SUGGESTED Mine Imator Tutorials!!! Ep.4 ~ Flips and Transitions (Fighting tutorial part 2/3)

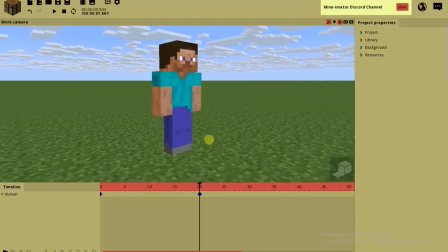But don't use this in animations because he's so freaking still like a goddamn statue and it looks freaking ugly.
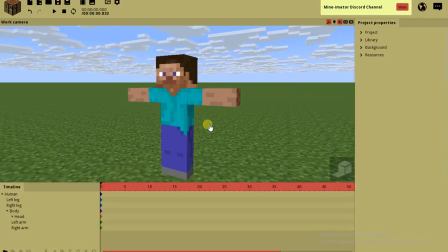Yeah. Okay, I've put something together to test our knowledge about transitions.
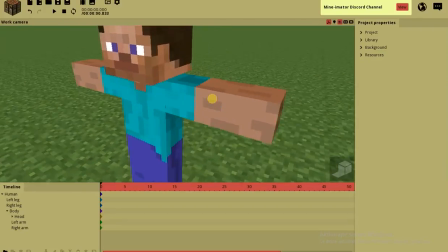Let's say I want this Steve to rotate and, you know, like just put his arms close together so he gets that fast rotation move or whatever.
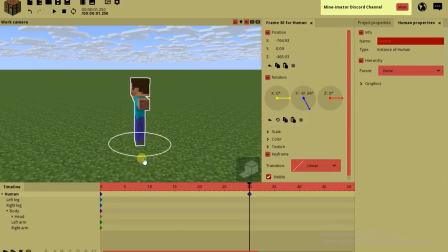So he's gonna rotate those 30 frames and I'm gonna make him rotate a bunch of times, like 2 full circles.
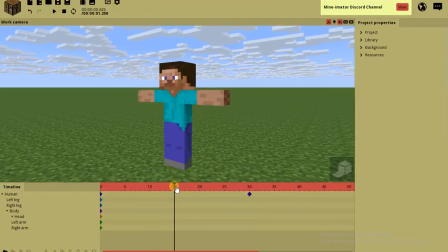Yeah, that was 2 circles. And now what I'm gonna do, this is the center, the 15, right?
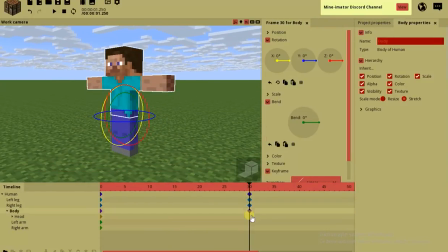And we're gonna use transitions to make him move. So what do you do about the arms?
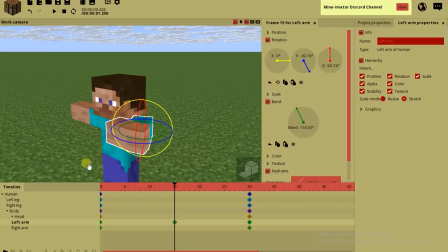Well, at the center, the arms would go closer together, right? I mean, that makes sense because that's how you gain speed when you rotate.
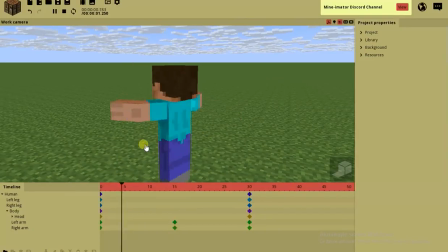I mean, that's basic physics. Well, if I did this, Looks ugly, I mean, yeah, right.
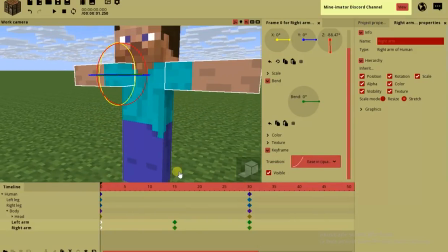Let's add some effects, like A's in, so it's the arms come in closer, I mean slower, and then A's out and they go out.
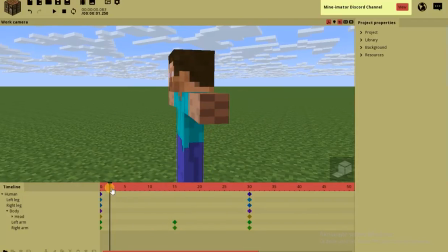You know what the transitions do. I'm basically just applying those transitions to the arms.
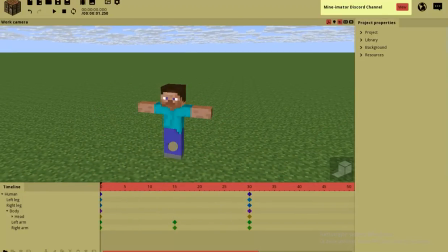And how to apply that to the body as well?
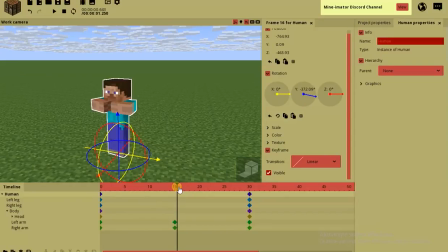I mean, first he has to rotate slowly, and in the middle he has to rotate really fast, and in the end he just has to slow down again. So we would use something like an A's in and out, just a proper one. Like this one, probably. Wouldn't be strong enough, so let's go for something stronger, like an A's in quint.
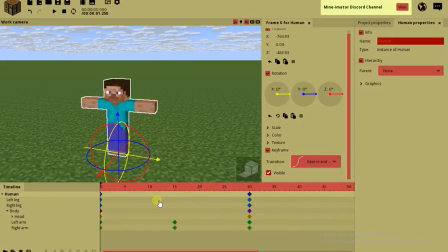Too much, basically. Let's try the circular one. I mean, he has to move at the beginning as well, so that kind of makes sense.
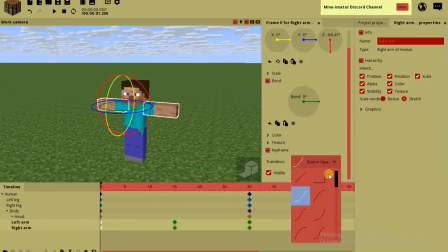Maybe let's increase this one, because I kind of think it's not enough.
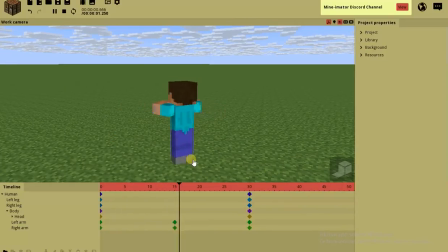A's in quart and A's out quart. I mean, yeah, that looks much more realistic.
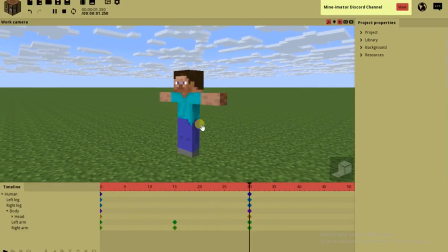And now the line here. Looks freaking derpy, doesn't it?
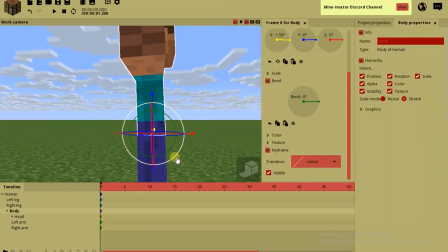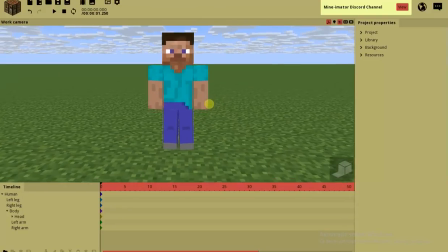Okay, I put our test dummy in a kind of relaxed position as I did the previous time with the jumping.
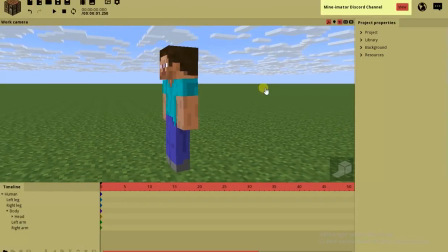Anyway, let's try the flips now. I'm gonna make a backflip.
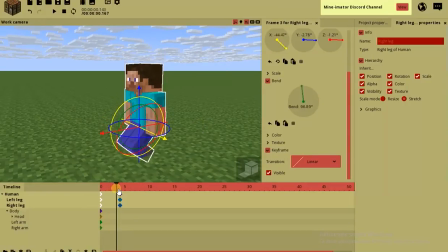I made him squat down, look, I made him squat down right here. And I'm gonna use the A's in and out transition because he can start really fast, but he has to stop slowly as well.
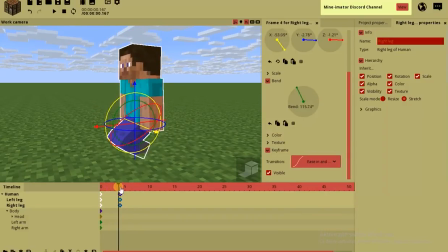So he's squatting down, and the body is gonna go slower.
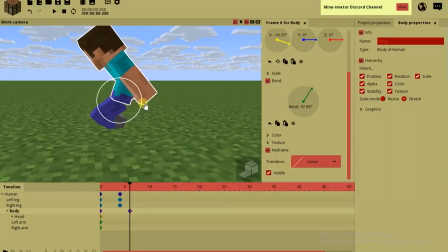I mean, the body has some delay over the legs and all that. We learned that the previous time, and so does the head and both the arms.
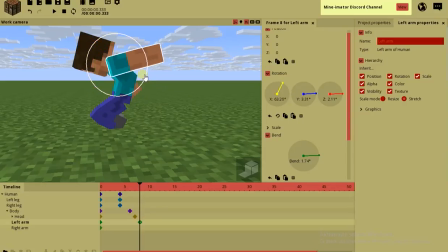The arms have to go back.
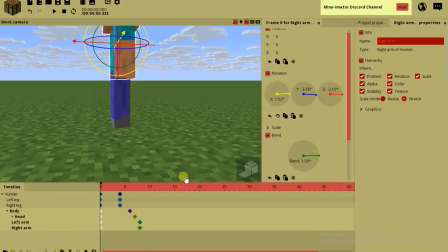They both have the A's in and out transition.
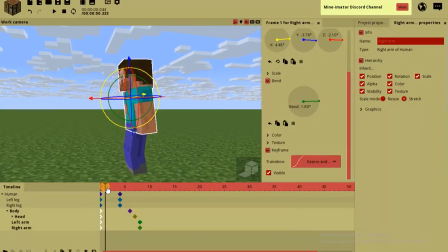I mean, logically, because he has no motion in the beginning, so he has to start slowly, and he stops at the end, so that kind of makes sense.
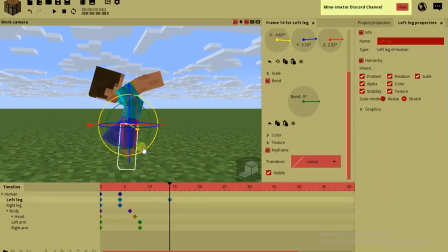From here, he's just gonna jump up. So extend his legs. I know it looks derpy sometimes, but you fix it at the end.
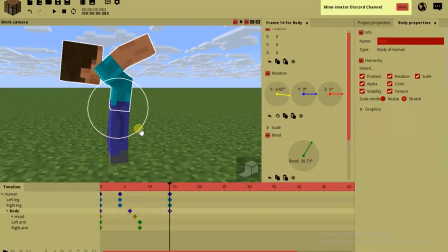It's never that freaking weird. And now when he jumps, all the frames have to be aligned.
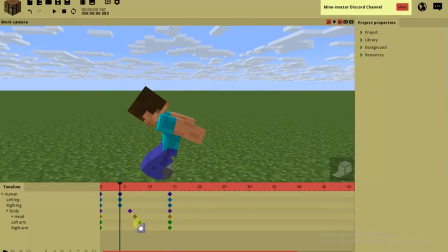Yay! Now, what transition would you use here?
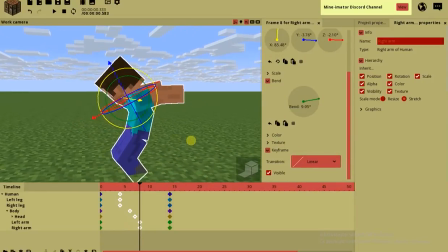He starts slowly, but he has to stop instantly because he still has motion.
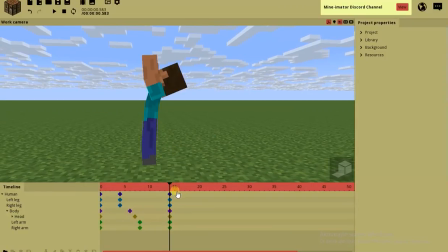That's why we would use A's in quadratic. So what you do if you wouldn't have that holder jumping trick?
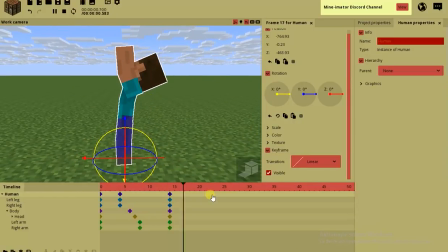I mean, this is a stationary jump, so we could just move him up and down. Wait. This is where he stays still, and I'm just gonna move him up in the meanwhile. Put an A's out and an A's in, so I made a jump here, whee, as you see.
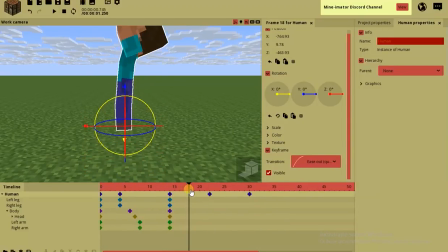Now in between, his body has to rotate.
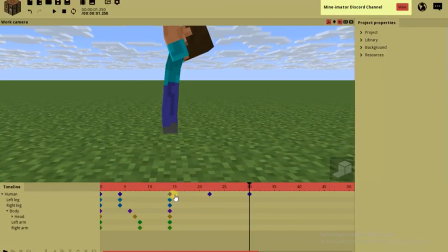So by the end, I have to rotate him, but if I would rotate this thing, he would just go under the ground.
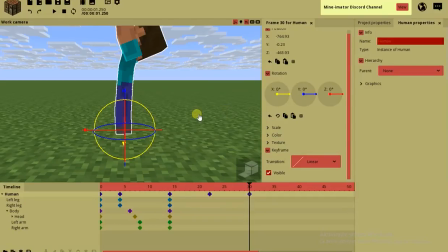That's not freaking okay.
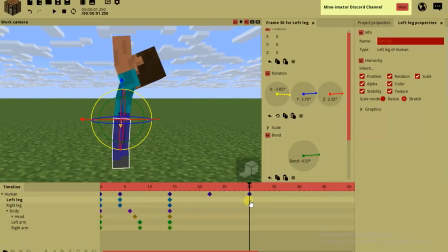I have no other choice but to rotate the legs and the body partially. So I rotate 360 degrees and the legs as well.
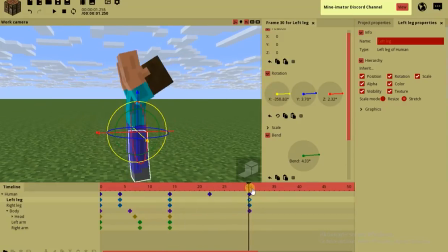And what I did is actually gave him a movement here. But this isn't a nice flip.
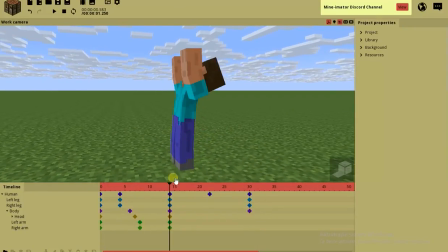Let's look at this. I mean, sure, if you're a beginner and you think this is cool, well, go ahead.
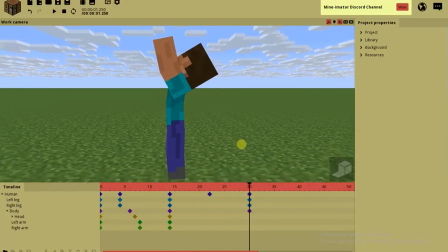It's your animation, not mine. But I think this looks freaking derpy, and I'm not gonna use that.
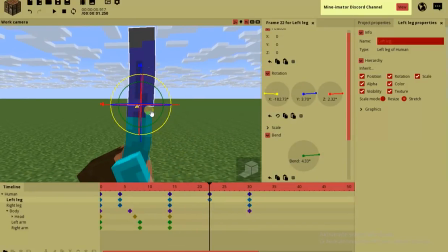Well, when you do a backflip, you always do what?
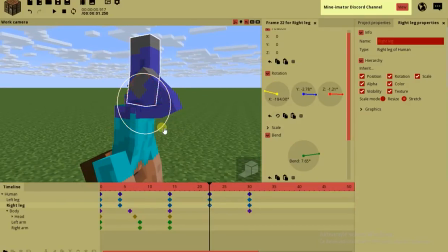You have to tuck in, right? I mean, I do parkour, I also know how to do this. And you also have to animate it so it looks like this.
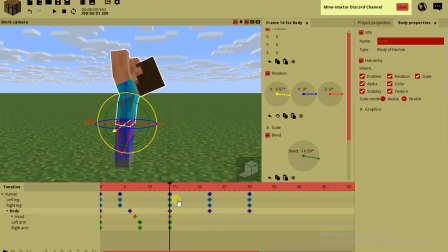Well, you don't have any transitions, because if you would try to use the transitions here,
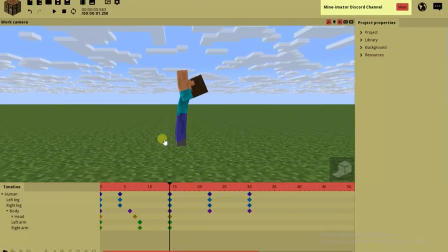you would also stop the rotating, because that's one bad point of it. That's why I would recommend you using the holder technique. Well, anyway, still looks like a backflip. I mean, if you don't have any other resources, you can use this as well.
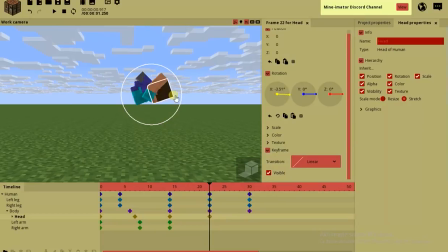But don't forget to animate the head and the arms as well.
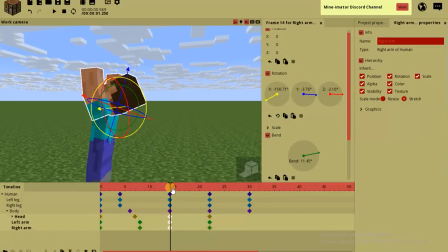So, the arms and the head don't take part in the rotating. That's why you can apply transitions to those.
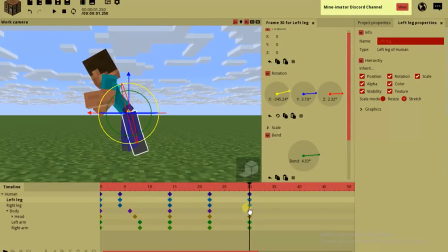And in the end, I make him, you know, just landing a bit. Something like this. Now just basically add the final crunch. I mean, when he goes down, because he stops himself in the flip.
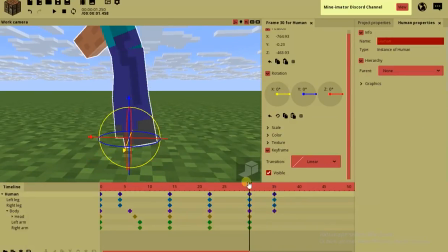Oh yeah, guys, be careful. When he stepped, I mean, he landed here.
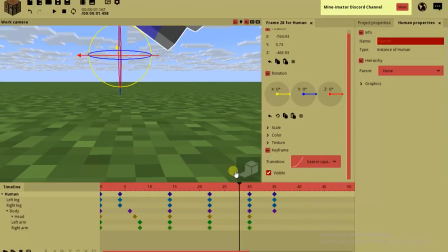That's why when he ducks, he also has to be on the same point. I mean, look. Because that's where he was, and that's where he has to be now.
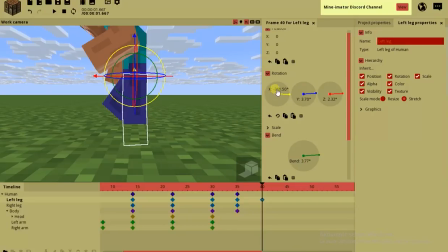And be careful not to reset this X value, or else it's gonna do a 160-degree flip.
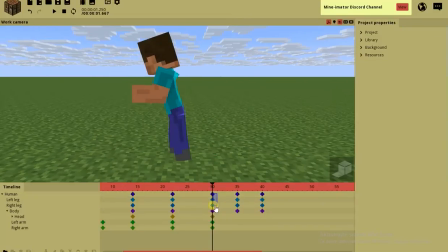Okay, transitions. When he lands, he has a lot of motion, which he has to stop, so A is out.
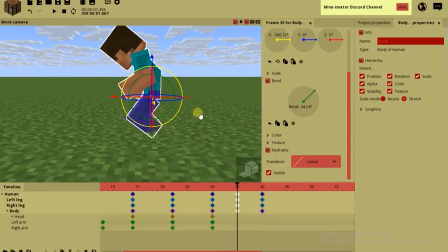And of course he doesn't have any motion, which means he's starting, but he's stopping slowly, so A is in and out, so
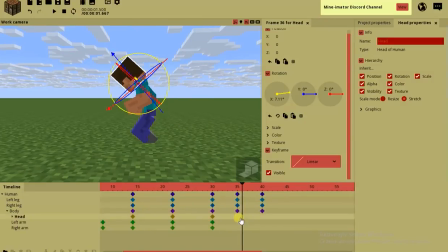yeah, some of that. I didn't try my best here. Okay, the body can go a little bit more down.
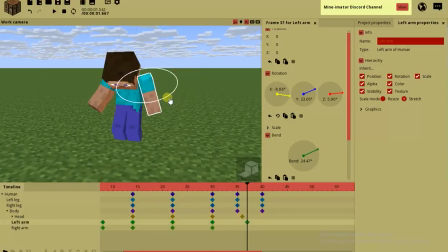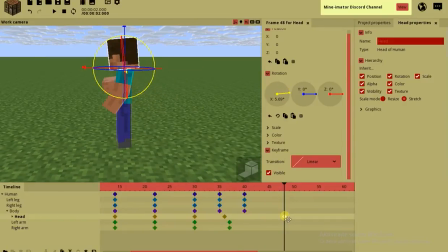And maybe just, you know, don't overreact with those. I like to put
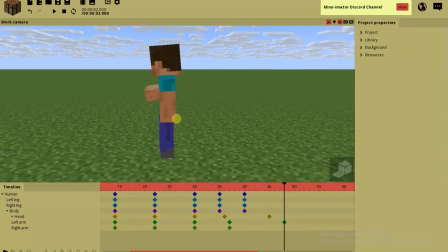the delay a bit larger, so his arms come back slower.
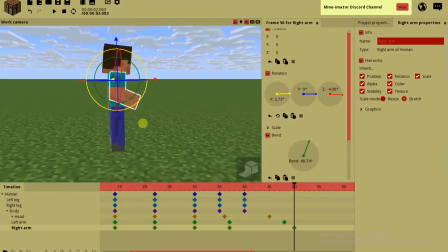Okay, let's just improvise here. Why am I trying to make this nice? It's just a tutorial.
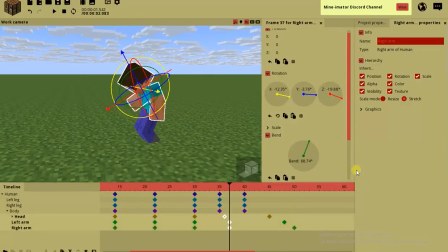Anyway, now when I apply the final transition, it should look something like this.
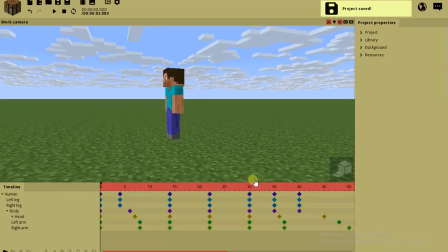It looks like a pretty nice backflip. I don't have much time. I can do much better, trust me, but this is just for tutorial purposes only.
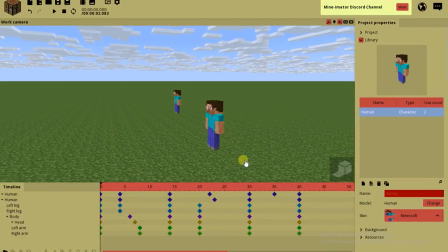So just to show you that it's possible to make better things, I made another one.
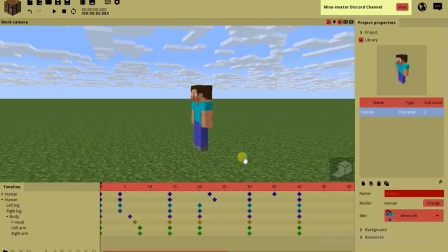So the first one just makes a regular backflip, and this one I kind of tried a little more for this,
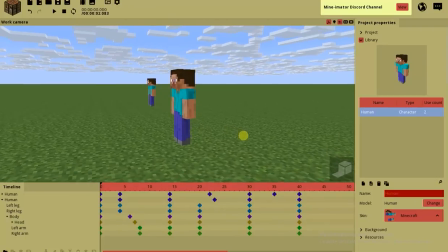but now he made a double backflip and he landed perfectly, look.
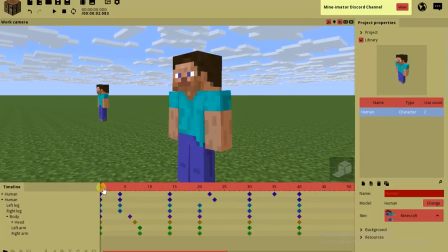Just to show you it's all possible to animate in Imator. So he crunches down and jumps up. This part is the same with both of them. And he goes up and just makes 2 turns here.
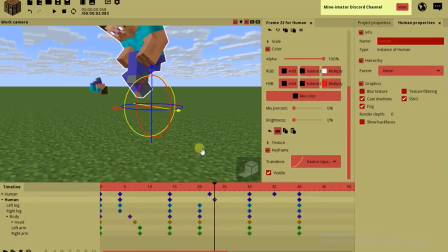So the upper motion is made with the body. So the body goes up with an A is in and A is down motion. You can do that.
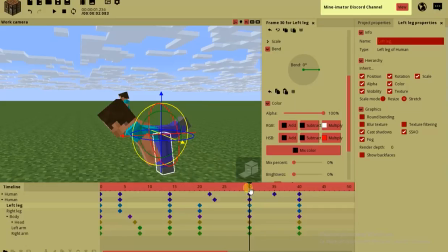And first I just spinned his body parts twice and placed them in this position here.
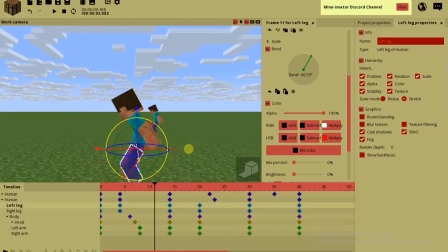Then I just crouched him in mid-air. So I got this. All of this.
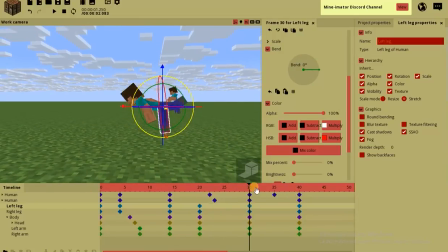The motion of the body is linear, and from here on I just, made him stand down.